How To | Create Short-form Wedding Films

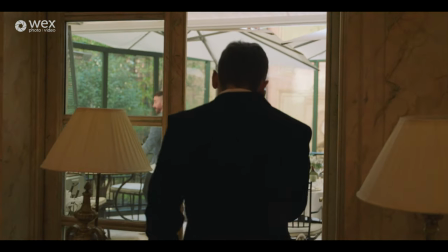So I've got these beautiful vow books custom
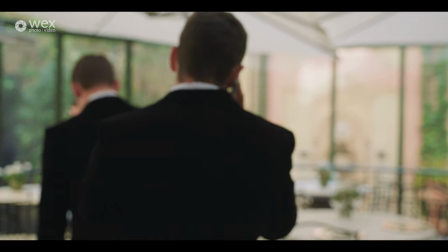printed with their names and wedding day on from Paige and Co and I'm gonna get a shot of the guys handwriting their promises to each other so that later on they can read those as part of their ceremony and it's yeah just a really nice
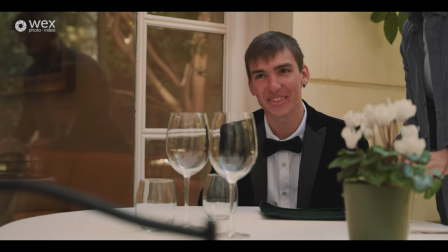additional element to the storytelling and so I put them in somewhere that is not too bright Where I originally had in mind is now completely overexposed.
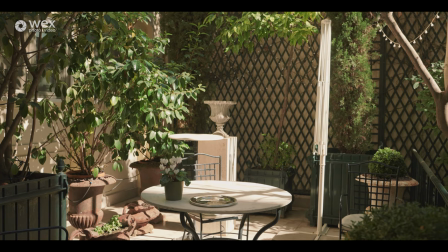The sun has hit that really hard, so I've just moved a few things around, got them in a nice flat lighting.
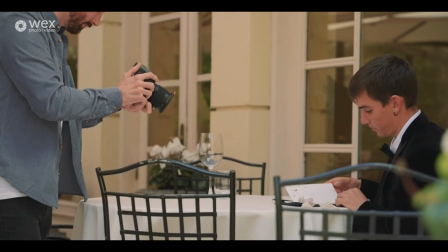It's really nice and flattering. I'm just going to get some shots I've been writing and some close-up shots of the pen writing the vows and yeah, just go from there.
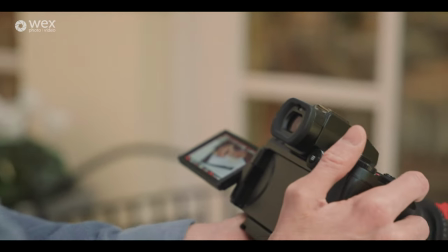So I've just put a 50mm 1.8 just to add a bit more of a cropped-in look,
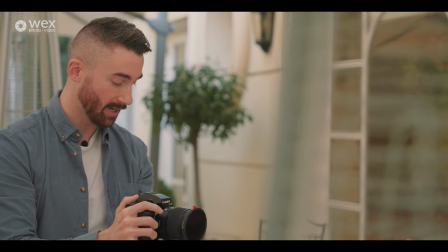just to make it a little bit more personal.
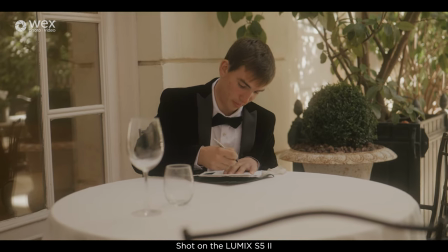I also really like the bokeh that this 50mm f1.8 gives me, especially for detail shots like the handwriting.
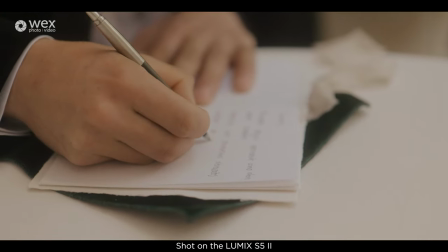There are some bits where the autofocus is kind of tracking the hand movement, so if I half press the shutter, that locks the autofocus from moving,
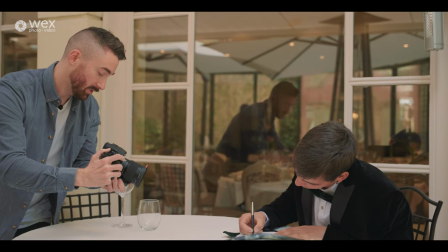so I'm just able to keep my finger on the shutter just to keep it from switching around and being distracting.
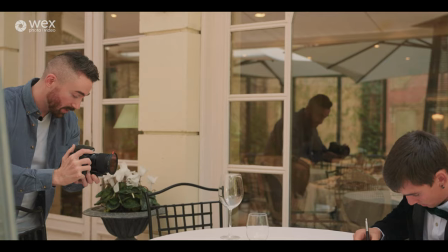So with these types of shots I'm just kind of getting 20 seconds or so of each angle then moving on to something different.
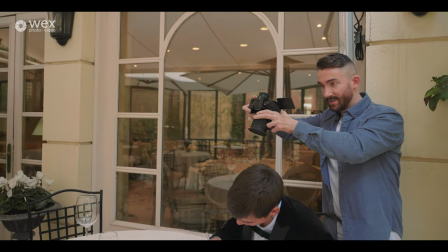When people are writing it's also a really good idea to get shots over people's shoulders as well just to give a bit more of a first person view.
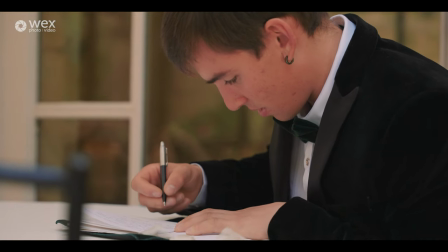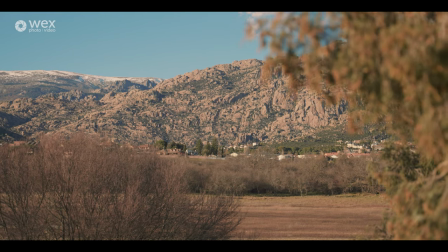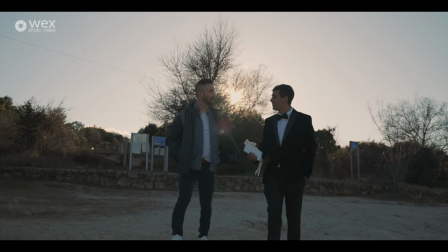So we've come back to this beautiful lake where the guys are going to have their ceremony and read their promises to each other that they wrote earlier in the hotel.
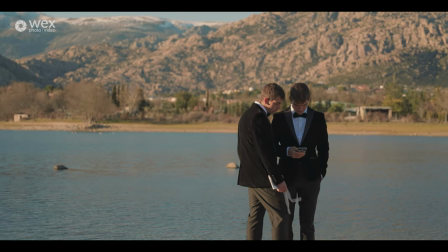We've come to this lake because it's a really special place to these guys.
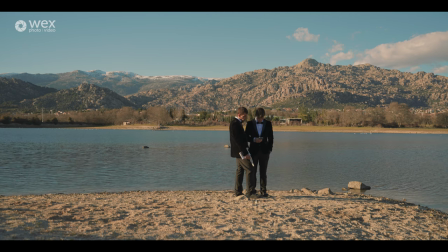They actually do lots of rock climbing and walking and this lake is really special to them.
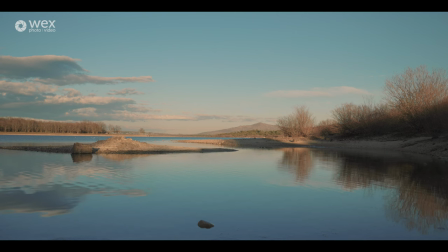So it was a key place for them to have their ceremony together. So one of the issues that I face when I'm shooting outdoors is the changing light.
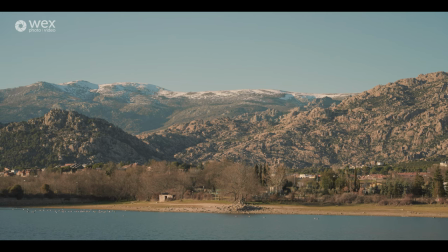I can see there's like snow up on the mountains here. We've got reflections on the water. so dynamic range is something that I'm going to have to think about. Thankfully, with this camera's 14 plus stops of dynamic range when I'm using the V-Log setting, that will mean that I'll be able to retain a lot of the detail in the highlights.
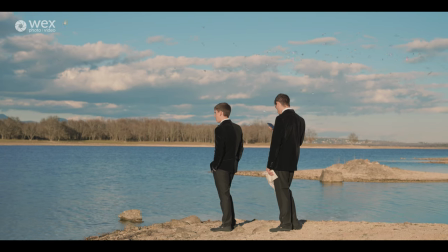One of the things that I think about when I'm shooting in V-Log is the fact that, to the eye,
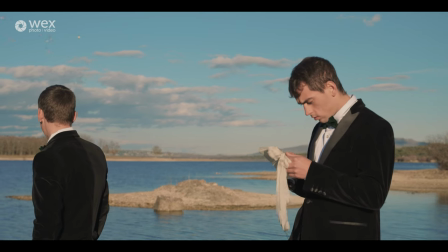the colours are quite washed out and naturally it's a very flat profile that helps me capture those levels of dynamic range. This camera in the version 2, the S52, has actually introduced a LUT loading feature and that opens up a couple more options. That means that I can not only load a LUT via SD card straight into the camera to preview what it's going to look like in Rec.
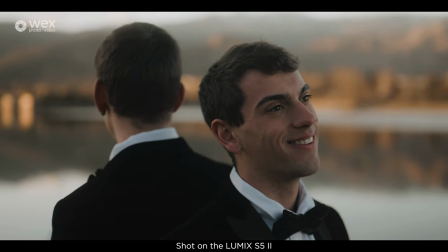709, but it also means that I can load my own creative LUTs on so I can get an idea of how the picture is going to look in post. I'm going to be shooting a few stills just for my own social media purposes,
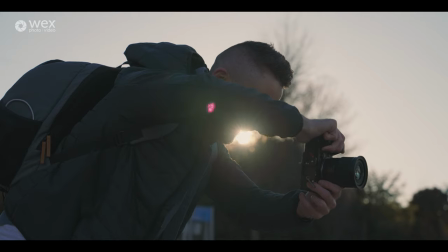thumbnails and also to hand over the suppliers for their social media content as well.
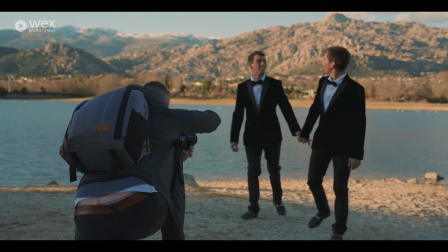So I'm definitely not a photographer by any means, but I'm just able to switch straight out of video mode into photo mode just to grab a few stills as well.
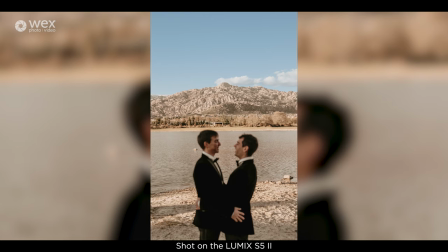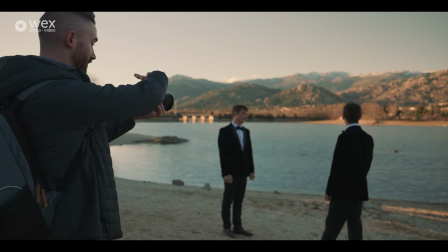I'm just going to flip the camera around into vertical because I love to be able to get some vertical content for Instagram stories.
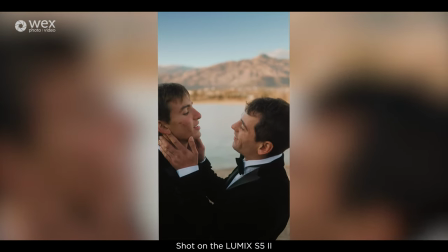And I know that I'm going to turn this into a reel so being able to just spin it around like that and start recording is amazing.
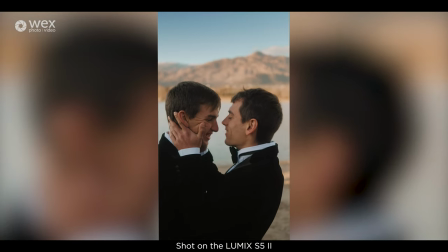Okay guys, you ready?